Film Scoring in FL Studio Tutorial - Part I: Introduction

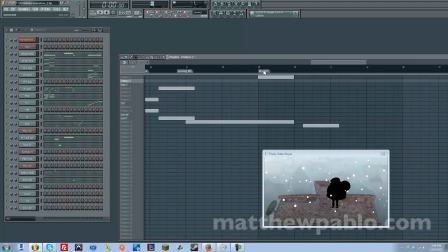607s
So yeah, that's it. That's only 1 minute and 5 seconds of music, but there's a lot of stuff going on. And let's kind of go look into what I know. I showed you all the hit points, but let's see what I actually did musically here. So this first one is pretty simple. He's falling down.
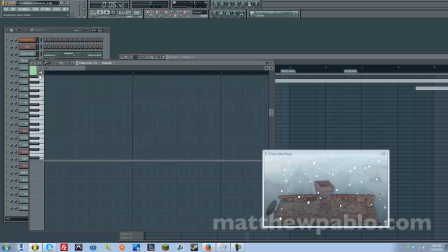628s
And let's see what I used to kind of personify that. Now this clarinet line kind of descending. It's kind of playful. It's kind of a lighthearted feel still on the screen.
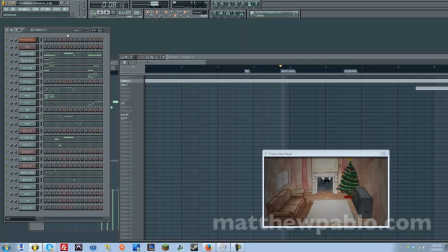642s
And here his feet come into view. He's squirming and shaking to get out, to fall down. And you know, that's why I have the sleigh bells kind of doing its shaking roll thing.
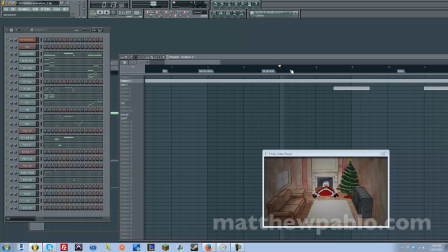659s
Here I didn't mark it, but I was actually able to show the bag hitting the ground
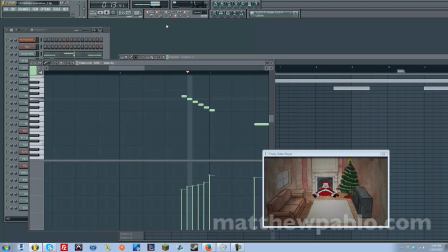666s
with a simple bassoon line here. I use this harp gliss here to bring in more music. It's kind of a transitional thing because he whips out the bag from behind him to put down presents.
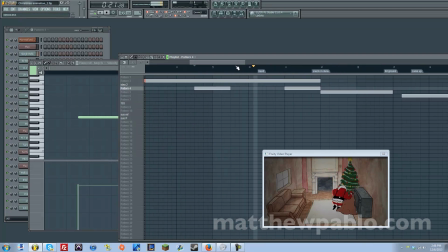And right here where I have hand, it shows his hand, you know, putting presents down. But I actually don't really hit this. It's more of the feel of the music I wanted to hit.
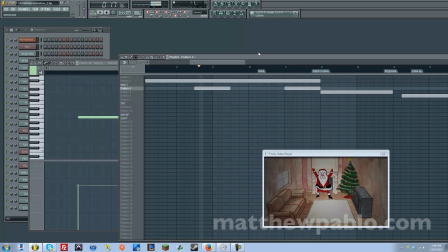703s
See, this is what this is one of the hits that I actually didn't use.
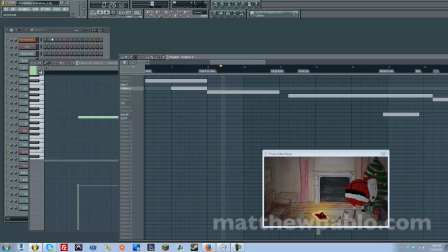718s
Something very small, minor detail here. Kind of have this flute trill, if you can see. I don't know if you can see it. He kind of sniffs around for the snack.
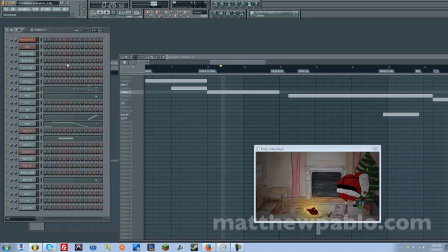730s
Kind of do that with the flute trill here.
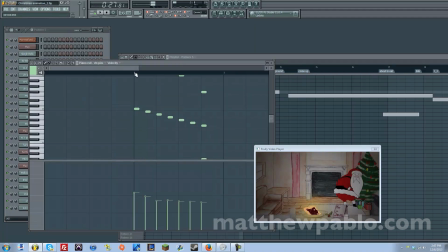739s
Taking some steps towards the snack, and then eventually he trips. So I'm using these pizzicato notes to show him walking over, being kind of clumsy, and he slips, falls forward. And bigger hit even when he falls, hits the ground.
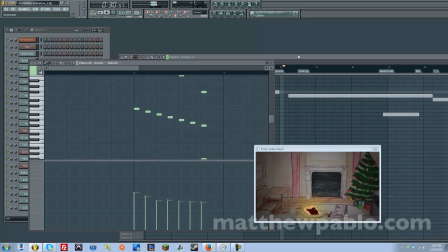And you know, guys, like I'm doing these things, like it sounds, you know, major thirds ascending chromatically, those sort of things, talking about music theory and understand music and all that.
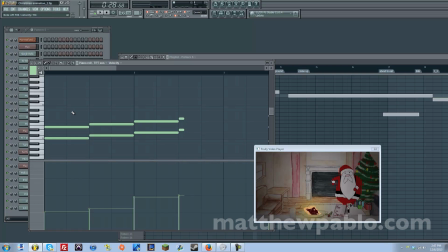775s
It really just comes from me understanding film and animation music, watching a lot of films, watching a lot of animation, and listening to this kind of stuff. It goes with the research. It goes with the study of composition and film composition, you know, as you grow as a musician.
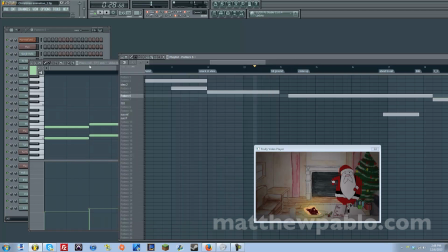791s
So we're not really going to talk about this stuff too much, but this is just what I used here. It's sort of a chromatic thing going on. And everything is important musically.
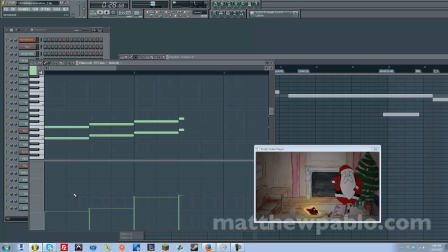808s
You know, dynamics, what notes you use, that goes, again, with the research you do, part of the study you do as a composer, learning about music. So yeah, I have the dynamics going up here, probably from like about piano to mezzo forte as he's rising up.
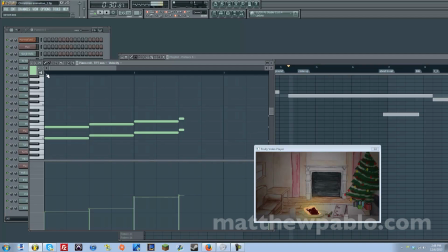825s
Kind of helps with a feeling of him creeping up on it. This is another minor detail here. Sorry. He stands up and he picks it up, and I kind of show that here in the music
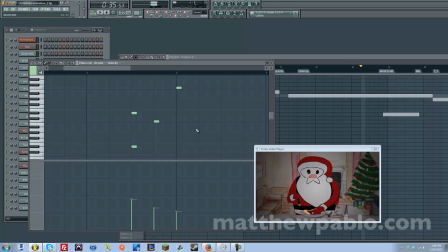845s
with a nice piano, high pizzicato, and a bell sound.
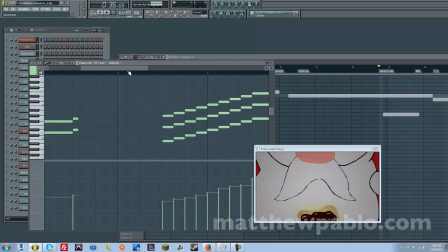853s
This is a very big moment, so I kind of went all out with full major triads ascending up.
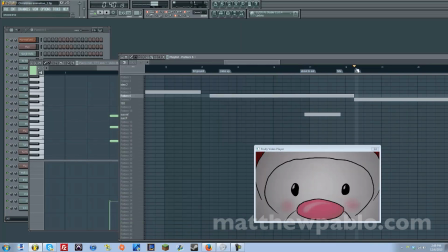864s
And here's an obvious change of emotion. So we're going on to the next part where he's upset. And he's kind of stomping around, so there's some rhythm on the screen. So I made this part a little bit more rhythmical.
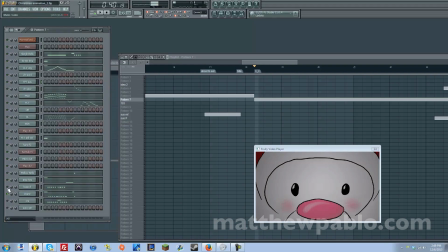879s
I kind of had like a snare drum and bass thing going on here. Let me mute everything and just play the percussion. So, I mean, that's pretty rhythmical. So, you know, like I said before, we're just kind of filling in the blanks from hit point to hit point,
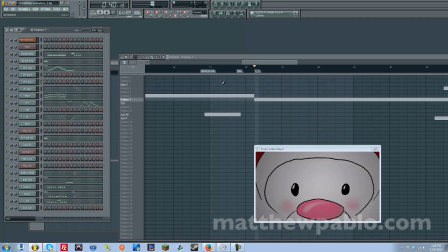897s
but still there's a musical coherence throughout the entire thing, and that's part of the art of film scoring.
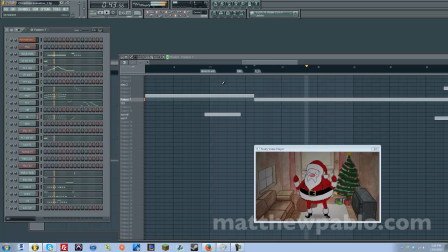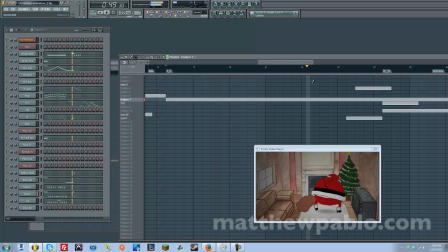here are some very, very precise moments that I'm hitting. He's winding up, he's scooping in all the presents into the bag.
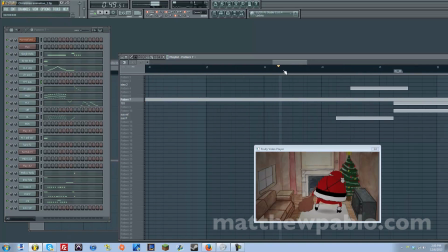927s
And I even managed to hit the part when he slings it on his back completely. And him taking slow steps towards the furnace.
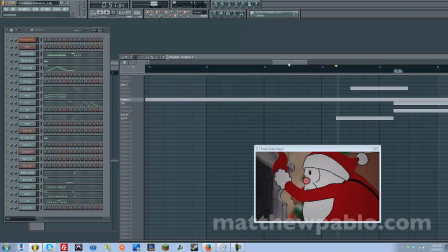943s
And this is a important dramatic moment here. He's kind of regretting what he did.
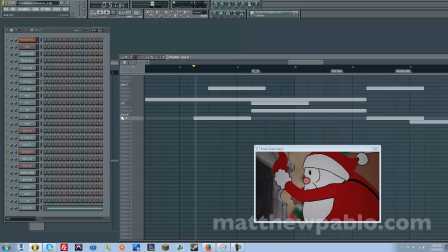949s
He's kind of upset. And I have this flute part here to kind of show that emotion that he's having.
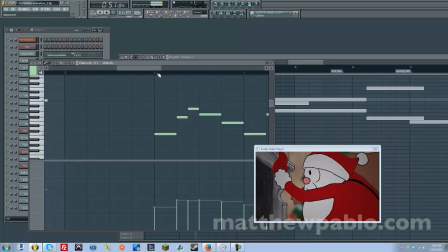956s
So this is coming from the emotion on screen from the character.
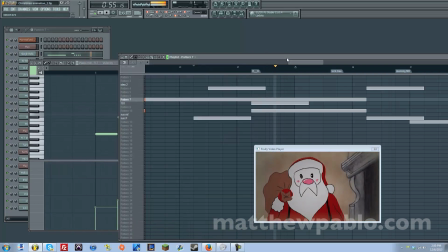Of course, this is a big moment too, so I had to hit this definitely. When he's looking at the tree and he's seeing, you know, all the glorifying things of Christmas, and he's probably thinking it in his head.
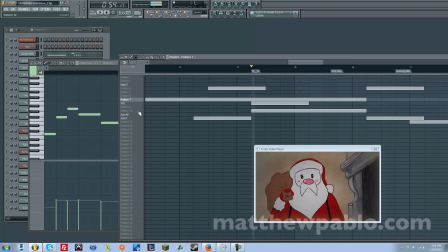977s
And so that's what I kind of showed here in the music. And earlier what I said about having that coherence, all this stuff that I'm writing, all the thematic elements,
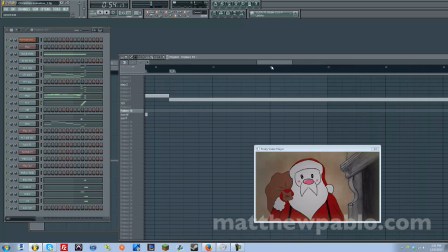991s
all the motifs, the melodies, the chord progressions and everything, it's all derived from the very beginning part here.
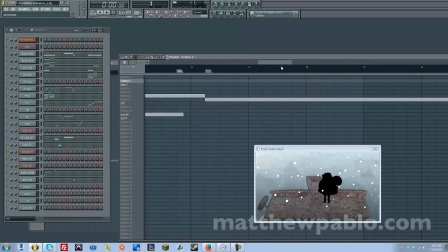1001s
And some of the other ideas that I had, it's all coherent. Everything is related.
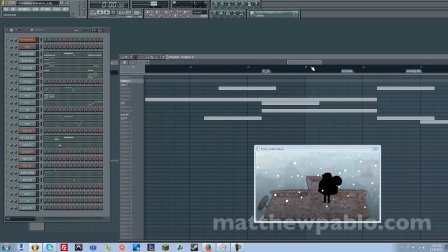1006s
You know, I mean, they wouldn't put anything in this film that has no meaning. They wouldn't, I mean, sometimes they do, but most of the time, good filmmakers and animators don't arbitrarily just put things that are symbolic in their film.
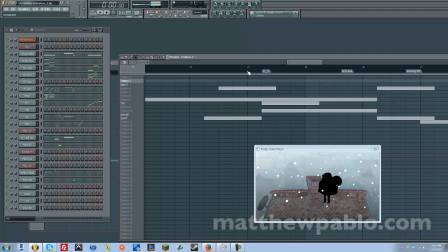1020s
And the same would go for music. I mean, it's just that much more effective if you can have that coherence in your score.
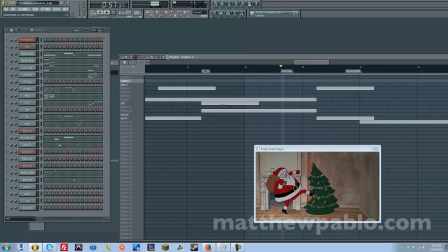1032s
And I was fortunate enough to have this land on a good upbeat here. It actually doesn't feel too abrupt, even it comes on the upbeat of 3. It still seems pretty in time.
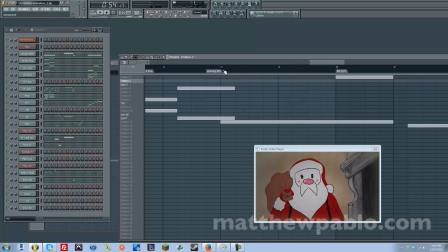1050s
In this next section here, it miraculously, I didn't even take this into consideration,
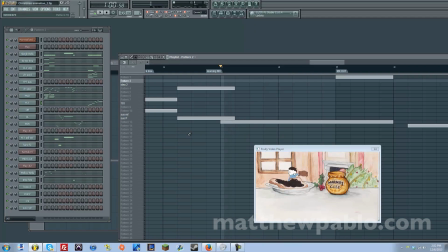1056s
but it so happened that it's exactly 2 measures in 103 beats per minute, and it fit just right, this ending section. So this has a little bit of backstory on how I did this. They wanted that classical, you know, orchestral piece that you hear in old cartoons where the sun is rising and people are waking up.
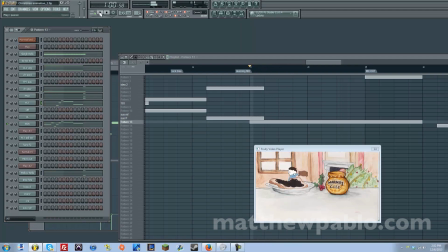1075s
Let me play a little bit of that. I mean, we kind of recognize that, right, from cartoons. But I made this kind of my own thing. I took a little bit of the same notes, the same kind of melodic shape, and I took the template of that orchestral layout with the bassoon and some of the woodwinds and kind of emulated that sound,
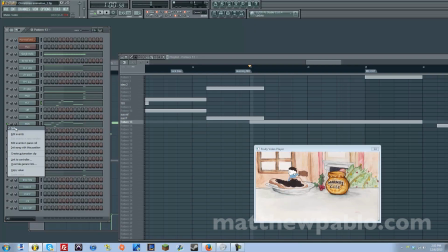1095s
made it my own thing, and took motivic ideas from my score earlier. And it worked out pretty well.